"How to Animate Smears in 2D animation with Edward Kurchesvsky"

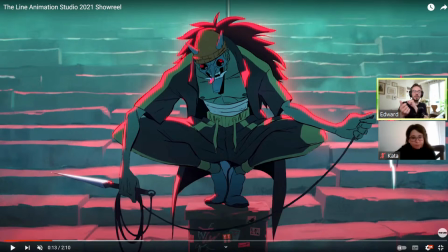I mean, it moves closer to the camera. Animator made it on once to show the speed. That's on the borders here on the upper part and lower part. It has 2 frames, but in the middle it has 1 to show the speed, but kind of slow down.
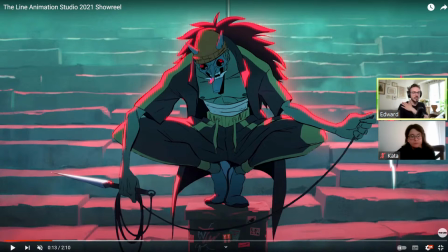It's higher. It's there is no basically rules for that. It's you have to try it and see it in practice
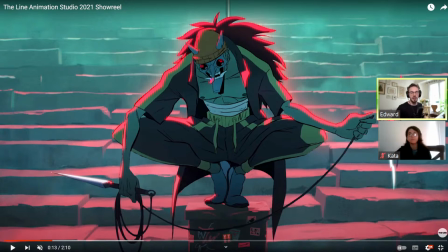to understand how how it works better. Because basically here it's slow down. Here he slows down kunai on the upper part and then accelerated again. Basically, that's why they did 2 frames to slow down.
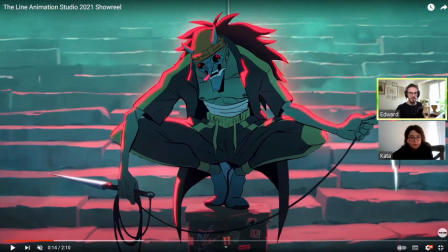And then again, it's basically accelerates it maximum speed. It has maximum speed on that point. That's why sometimes it's 2, sometimes it's 1, but usually never on 3s because it's already slow. It's a smear.
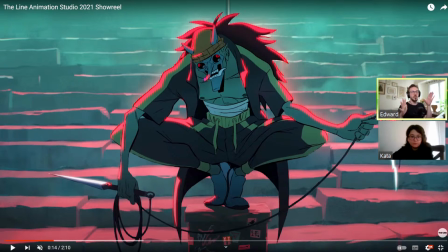If you don't want to show, like really literally show the smear, you don't put it on 3s because it's not supposed to be shown.
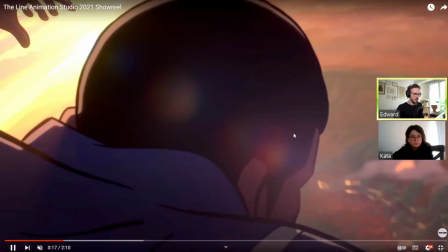Or here, for example. Basically, yeah. Another thing,
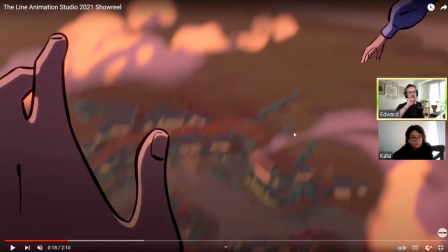also usually smears are more strong when some parts of the character or something are closer to the camera, because closer to the camera you have faster speed. For example, if I hit something, my speed here it's not the same.
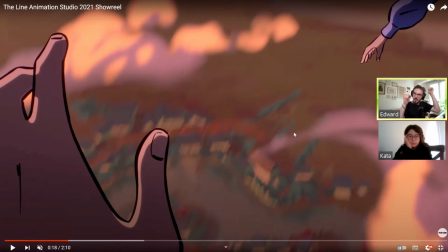I mean, visually. If I do the same speed here, it's much faster. You can even see that on my camera, my face is just a bit blurred, smooth. All right. So
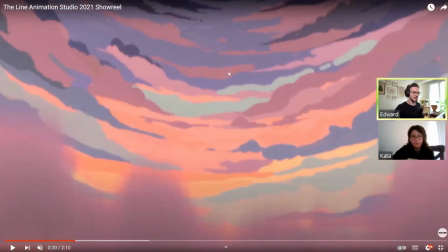yeah, for example, here you can see that our character, character in this project,
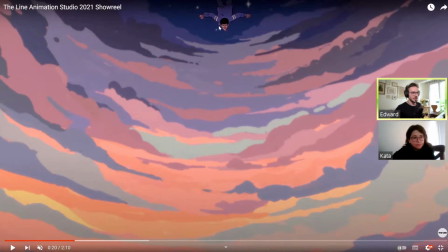he stops for a while here just to make anticipation to charge a bit, and then from here he accelerates, and here it's just stretched.
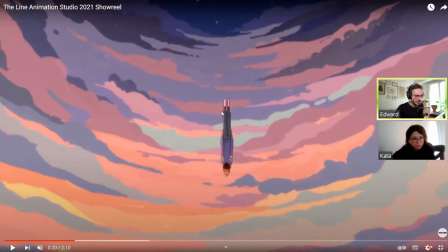You can see slowly it starts to have smears,
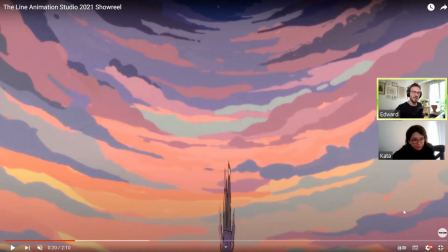but next frame it's completely stretched, but it's almost out of the frame, and you don't supposed to see it. You have to feel it. You have to feel the speed, but not see it.
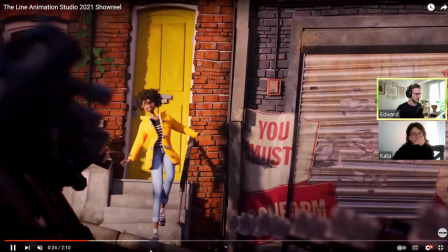Okay, it's a stop motion.
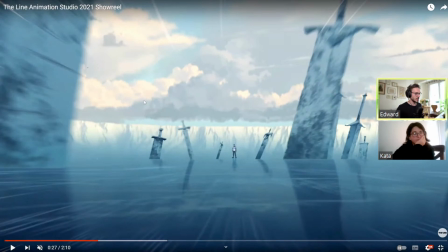Yeah, or for example, sometimes here, yeah, but it's more in After Effects.
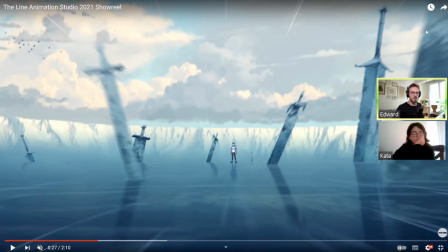I think this motion blurs on the background is also in After Effects, but it's basically the same thing.
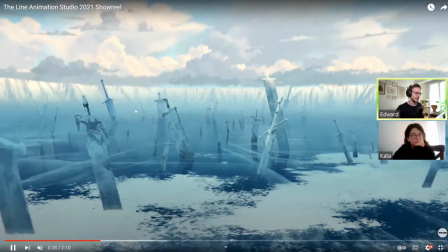It's representation of the speed. Yeah, and you can see here, character just
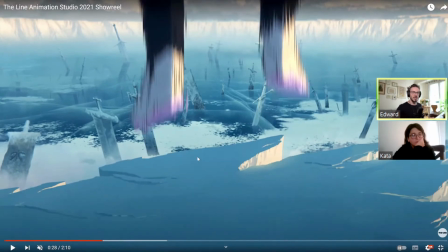it's closer to the camera and it's fast. That's why it's on smears. Boom. Yeah.
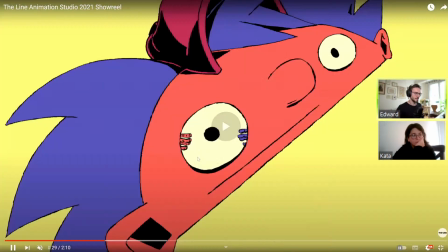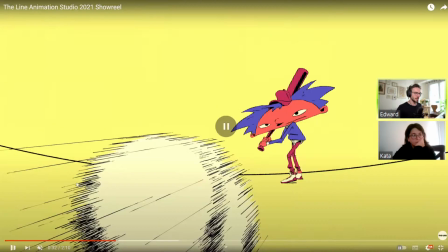and here, yeah.
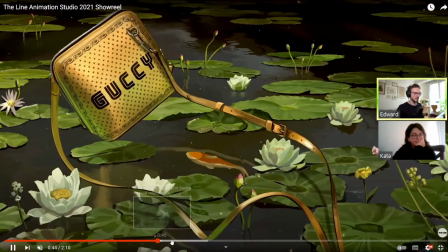All right, I hope I explained how Smears works.
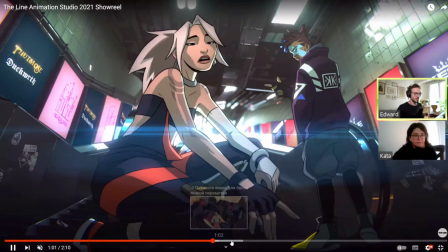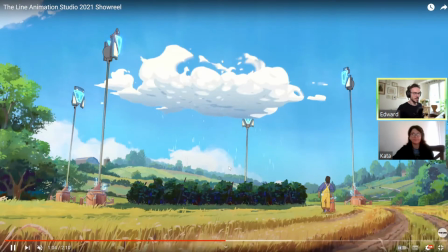It's it basically on practice. You learn how to use them.
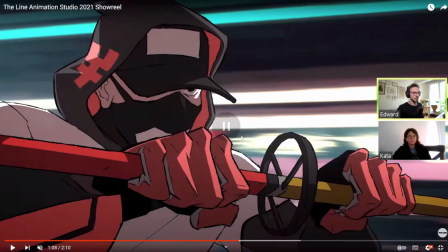You learn how to draw them.
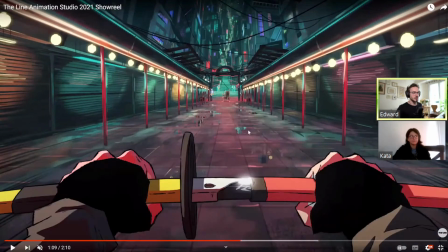I recommend to look more references and analyze animation.
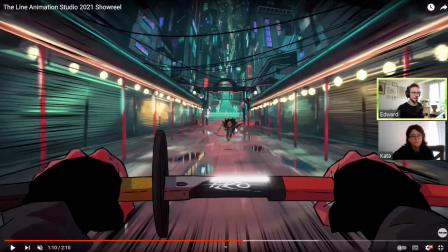For example, here, yeah, like it's only one frame.